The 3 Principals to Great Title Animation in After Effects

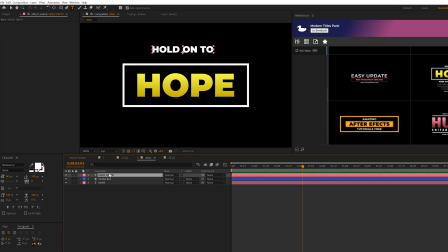[4:13]
I like to have girth, right? It helps the title still stay easy to read. So we'll keep this still at a black font and I'll go ahead and just resize this down until I'm happy. So we can still create great sizing contrast between the main title and the subtitle by using the same font.
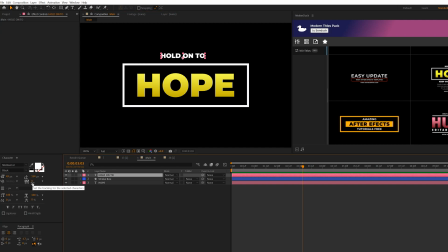[4:30]
It's all about sizing. And another thing we can do here to create even more contrast is to slightly increase the tracking here. So we set this up to 50. It'll make a subtle difference. And first I have a title at the bottom. We can quickly duplicate this title and then we can just bring this underneath everything and change out our title.
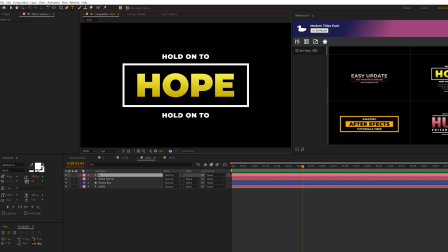[4:47]
And we'll still have good contrast between the main title and the other two titles.
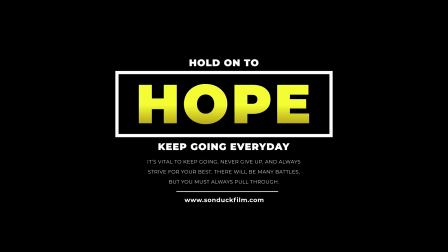[4:52]
Before we move on to the next step in our typography tutorial, creating motion graphics from scratch can take hours to days of your time.
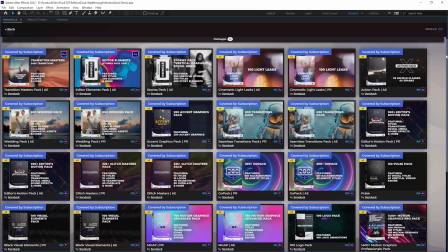[5:00]
So to help you save time and produce excellent work, we have produced over 10,000 pre-made templates for After Effects and Premiere Pro.
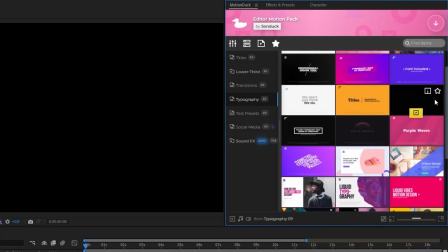[5:07]
For example, you can preview templates right here in After Effects without leaving the software with the Motion Duck extension and apply a template,
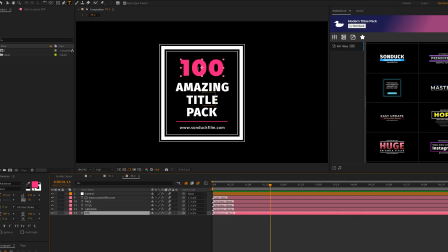[5:15]
say, from our title pack to your project. From there, you can change colors, titles, and everything you need to get your project done.
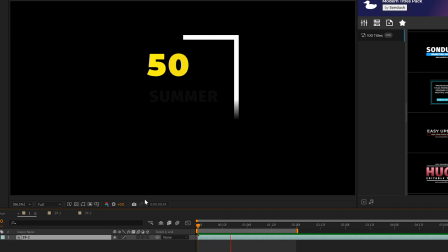[5:22]
In under a minute, you have a full graphic ready to go for your personal and client projects.
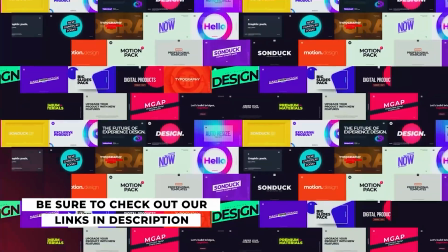[5:27]
Be sure to check out our links in the description below to see all the templates and start saving time now.
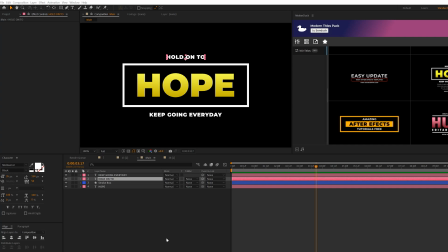[5:32]
All right, so now that we have some basic titles in here, we can now talk about animation. So the layout's first, and then animation is second, and then we'll expand upon this title even more after we get the animation out of the way. But this is typically the route that I would take. So we have our main title, that's the first thing we'll animate.
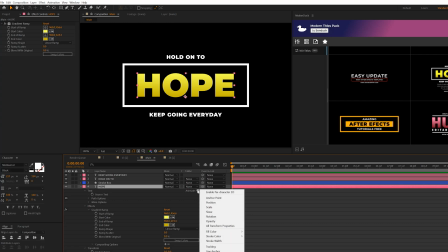[5:50]
So first things first, we'll open this up, we'll come here to the Animate tab, and we can open this up and we can add a variety of different parameters for this animation. So if you wanna scale this in, you can add that, rotation. This is honestly the best way to do it.
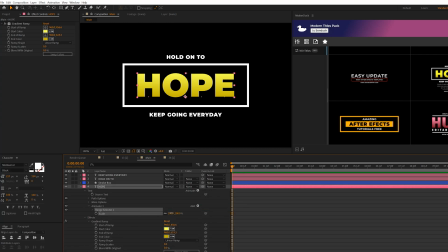[6:03]
So for example, we can come here and just add scale. We can set this down to 0% and open up range selector 1, add a keyframe for start, and we'll move forward in time by a second and set this up to 100%. So each letter will animate on just like that.
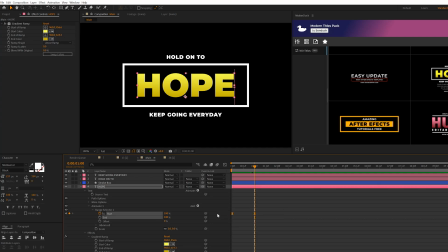[6:18]
And what we can do is select both these keyframes, hit F9 on our keyboard to make them easy ease, go to our graph editor,
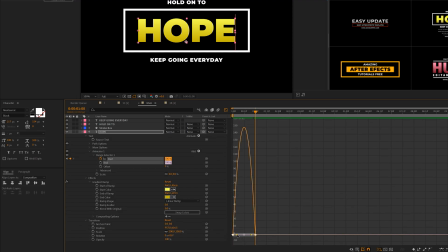[6:25]
and we can select both of the points here and we can just drag these into the center.
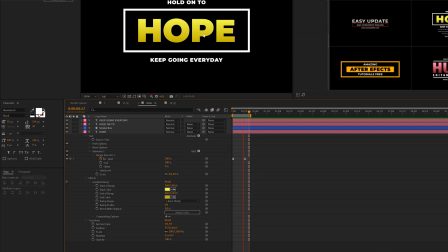[6:30]
So this creates a really cool snapping animation. So I wanna animate these subtitles a little bit differently.
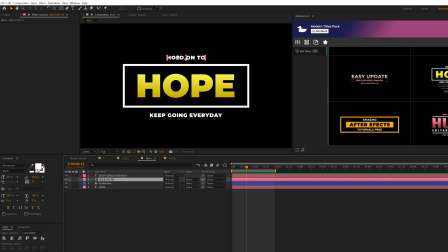[6:35]
So I want these to be revealed in from underneath this box here. So what we can just quickly do is, select both of these layers, hit P on keyboard for position, add a keyframe for both of them,
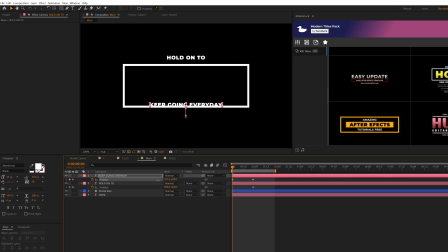[6:46]
move them forward in time, and just drag these titles to be inside the box on the first frame of the composition. And that looks good. We can just select the back end of the keyframes here, hit F9 on keyboard, and then this time around with both of these selected,
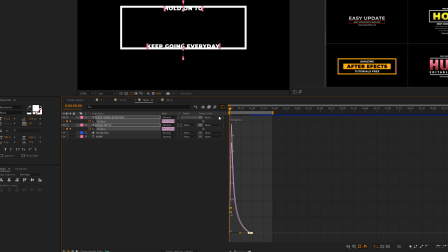[7:01]
we can just drag these last handles in, and this will create that snapping animation at the top.
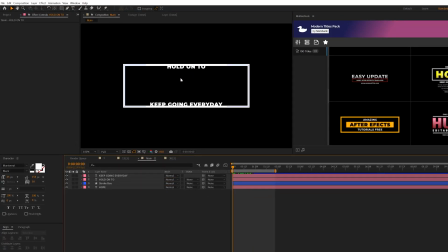[7:06]
So this looks terrible. How do we hide these very easily? So what we can do to hide these titles is we can just take our stroke box here, we can duplicate it, and set the fill to black. And we'll go ahead and turn off the stroke. All right, and we can just hide this box because we just wanna keep this a stroke layer still because we wanna have that transparency.
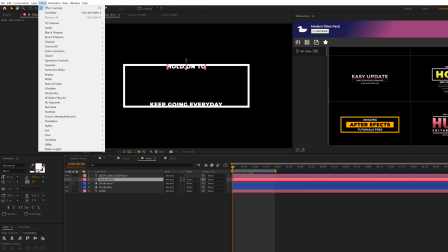[7:26]
You can overlay this on top of video. But then we'll grab one of our title layers, go to effect, channel, and we'll grab set matte.
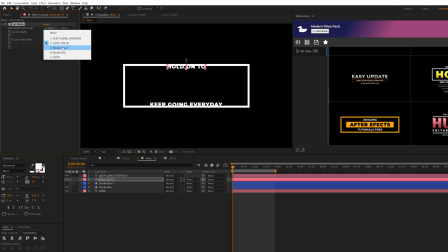[7:33]
And we'll set that matte layer to that duplicated box. And we can check on invert matte. And then we'll go ahead and copy the set mat and paste it to the other title layer. And once we go through this, the titles are hidden by that, hidden box right there.
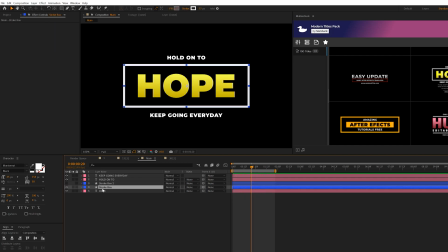[7:48]
All right, and the last principle we want to do is animate our original stroke box. So we'll go ahead and open this up.
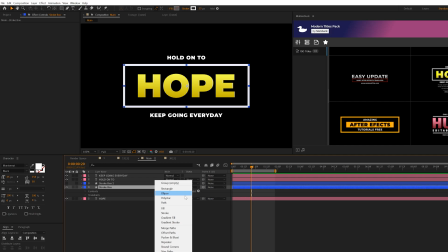[7:54]
And since this is a shape layer, we come here to add and add a trim path to this.
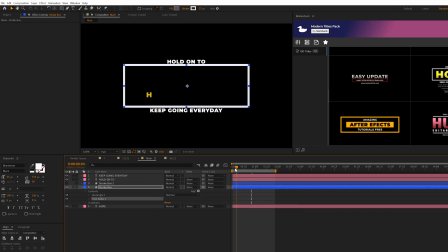[7:58]
So we can animate this line very easily. We can open the trim paths up and we can add a keyframe for end and move that forward in time and set the end to 0%. So that's one way to use this effect. We can also add a keyframe for offsets, move to that last keyframe and just adjust the offset.
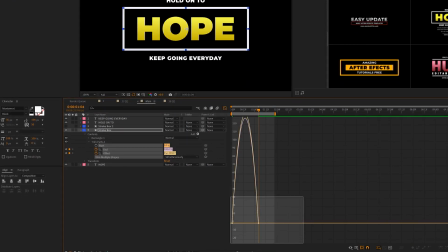[8:15]
We can select both keyframes to the F9 keyboard for easy ease and go to the graph editor and do that similar animation that we did earlier.